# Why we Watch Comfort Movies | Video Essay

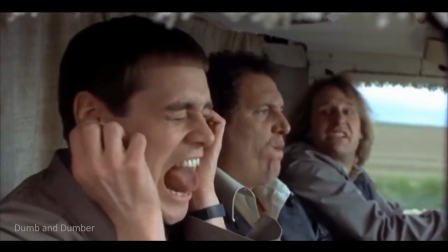But for some reason, we quote those dumb movies all the time.
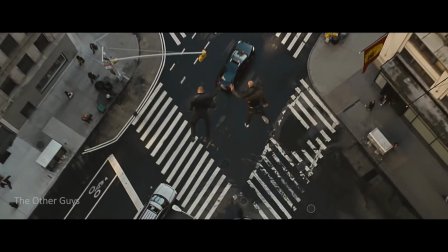Let's be honest, not all the movies you like are going to be about exploring the human condition.
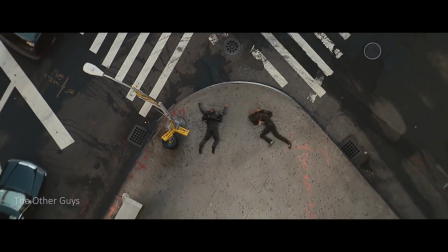Sometimes, we just need a senseless snack that hits the right spot. We don't really know why we latch on to them.
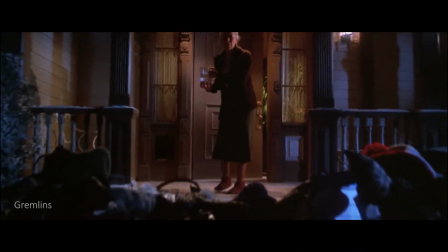And that's the point. It doesn't matter. There are some movie choices that defy explanation.
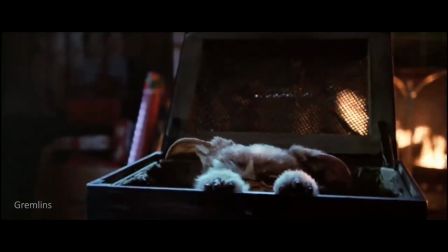But we are grateful for the personal enjoyment they provide.
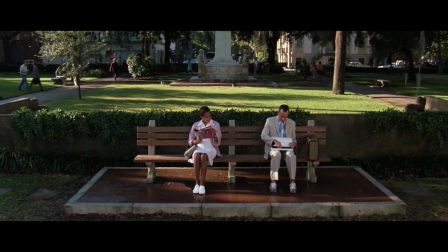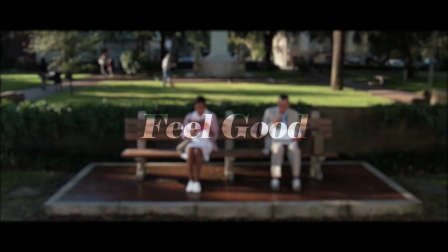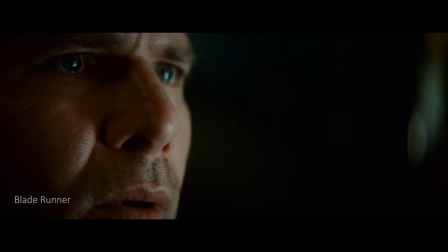I have a preference for ambiguous movies with bleak endings. I like it when a film leaves me asking questions and searching for answers.
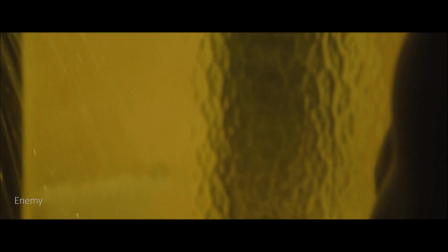But there are moments where I realize that we need something a bit more concrete and uplifting.
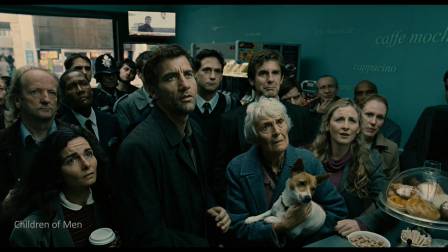One of my favorite movies of all time is Children of Men but I can't bring myself to watch a dystopian movie right now.
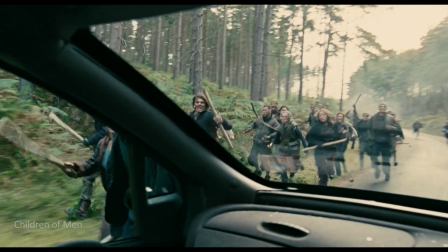because it would ironically feel too on the nose with how reality seems to be taking a page out of a science fiction novel.
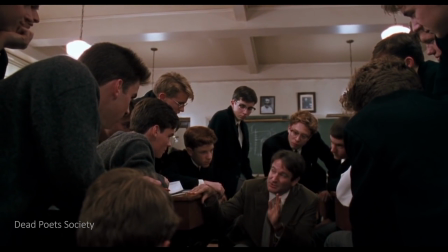In these moments, we can see the importance of an inspirational movie.
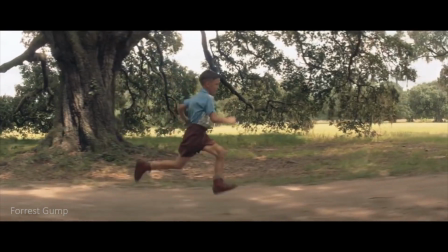Films that, unlike nostalgic or guilty pleasures, don't just look to the past for emotional comfort, but to help us aspire forwards.
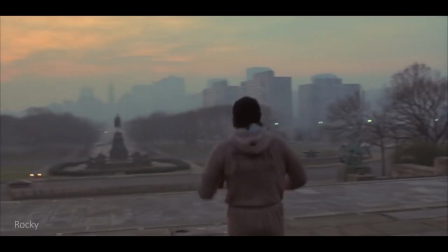We follow characters going against the current, following the underdog in sport movies like Rocky and Creed and seeing them beat the odds,
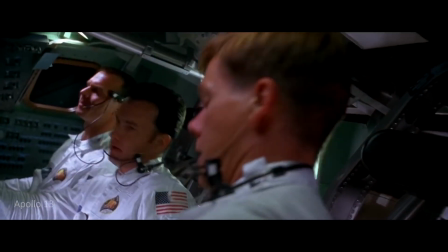or in biopics discovering the real-life examples of people struggling against adversity and prevailing.
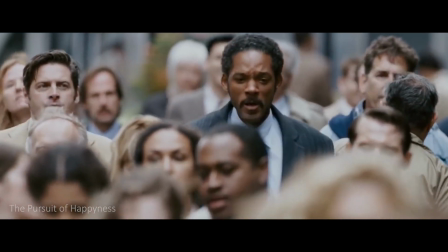It pumps you up and re-energizes you. And also the movies that are visually refreshing,
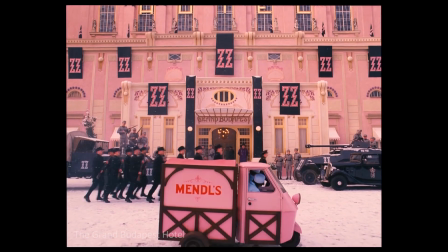like the beautiful symmetrical world of Wes Sanderson and his dollhouse aesthetics that are inherently filled with childhood whimsy.
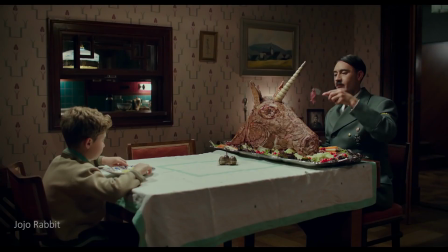The same can be said of Taika Waititi's inviting work and delightful Kiwi's sense of humor, or the masterfully animated productions of Ghibli movies,
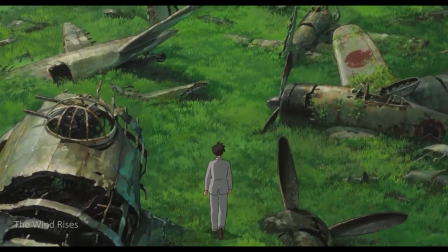with Hayao Miyazaki's inspired attention to detail, recreating the small human behaviors that usually go unnoticed.
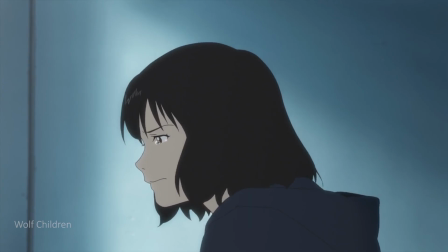Mamoru Hosada's heartwarming stories of the tenacity of families that can overcome nature, time, and the unknown.
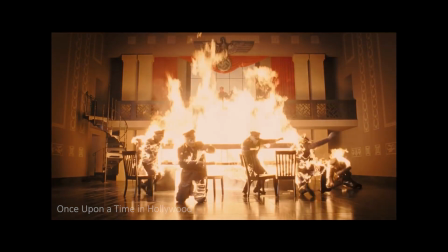The cathartic historical revisionism of Quentin Tarantino.
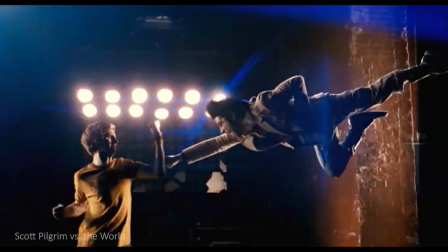The precise editing and comical visuals of Edgar Wright that make you feel like you're hanging out with an old friend.
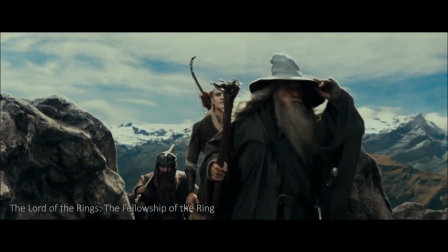But our personal feel-good movie is The Lord of the Rings, and it It was also the selection that kept coming up in the comments.
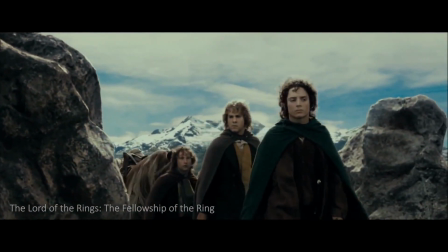The epic fantasy story of Frodo and the Fellowship embarking on a quest to destroy the Ring of Power.
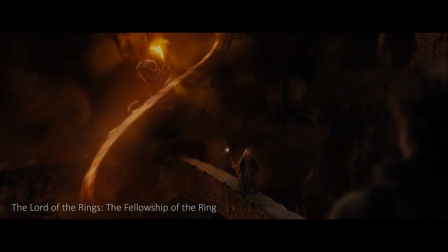Perhaps it's because I grew up with it and it formed my early teenage years. We used to watch it with our family almost every Christmas.
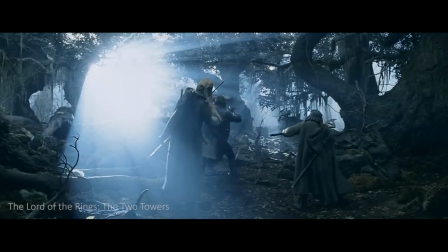It will always make me think of home but I specifically feel attached to the two towers.
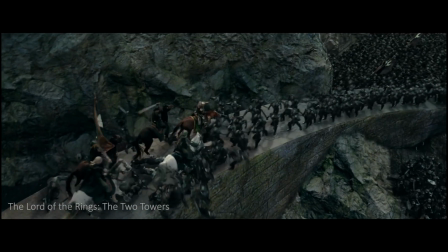Filled with inspirational speeches and fight scenes and turns of fate that will surely give you goosebumps.
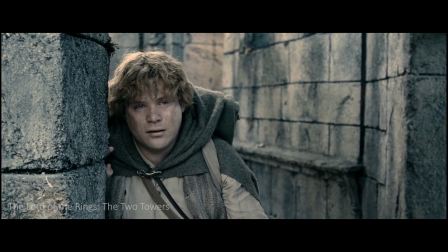But our favorite scene has to be Sam's monologue at the very end. It's an adaptation from the novel and it ties together the themes of the trilogy.
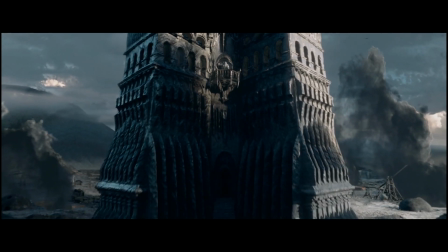Although it wasn't originally part of the script, it was added as a response to another historical dark moment.
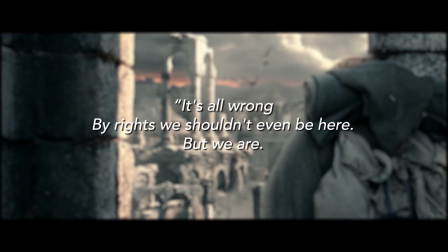It's all wrong. By rights we shouldn't even be here. But we are. It's like the great stories Mr. Frodo.
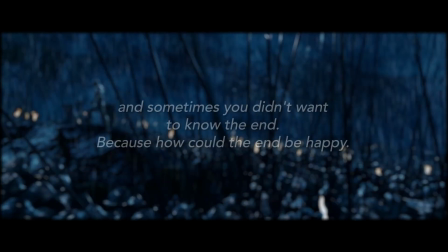The ones that really mattered, full of darkness and danger they were. And sometimes you didn't want to know the end. because how could the end be happy?
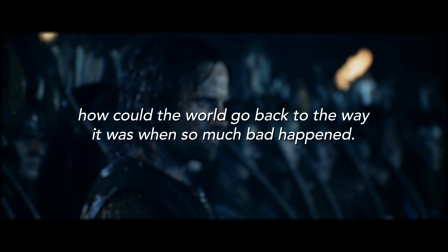How could the world go back to the way it was when so much bad happened? But in the end, it's only a passing thing.
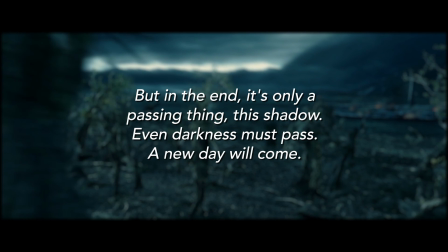This shadow, even darkness must pass. A new day will come and when the sun shines, it will shine out the clearer.
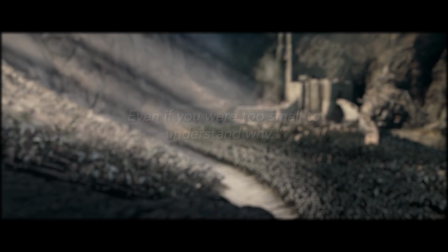Those were the stories that stayed with you, that meant something, even if you were too small to understand why.
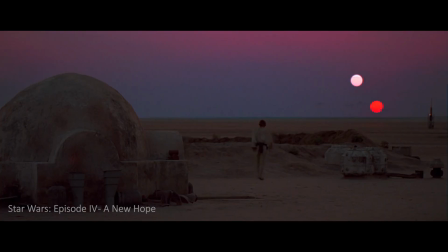Comfort movies are there to catch our breath,
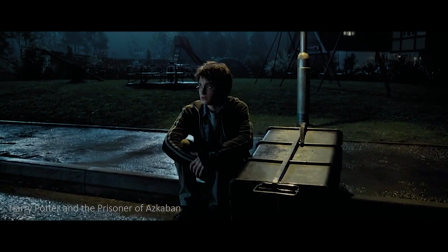to remind us of something important we might of forgotten and to ground us in something familiar so we can keep moving on.
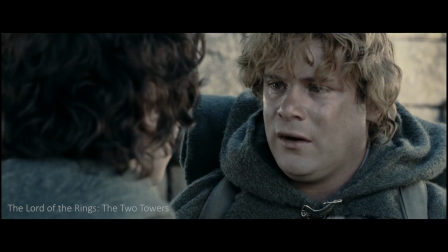There's some good in this world Mr. Furtle and it's worth fighting for.
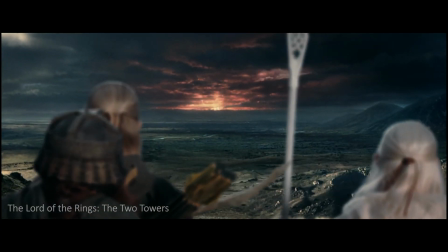In a world of unsettling variables, it's important to reach out to the simple constants in our lives.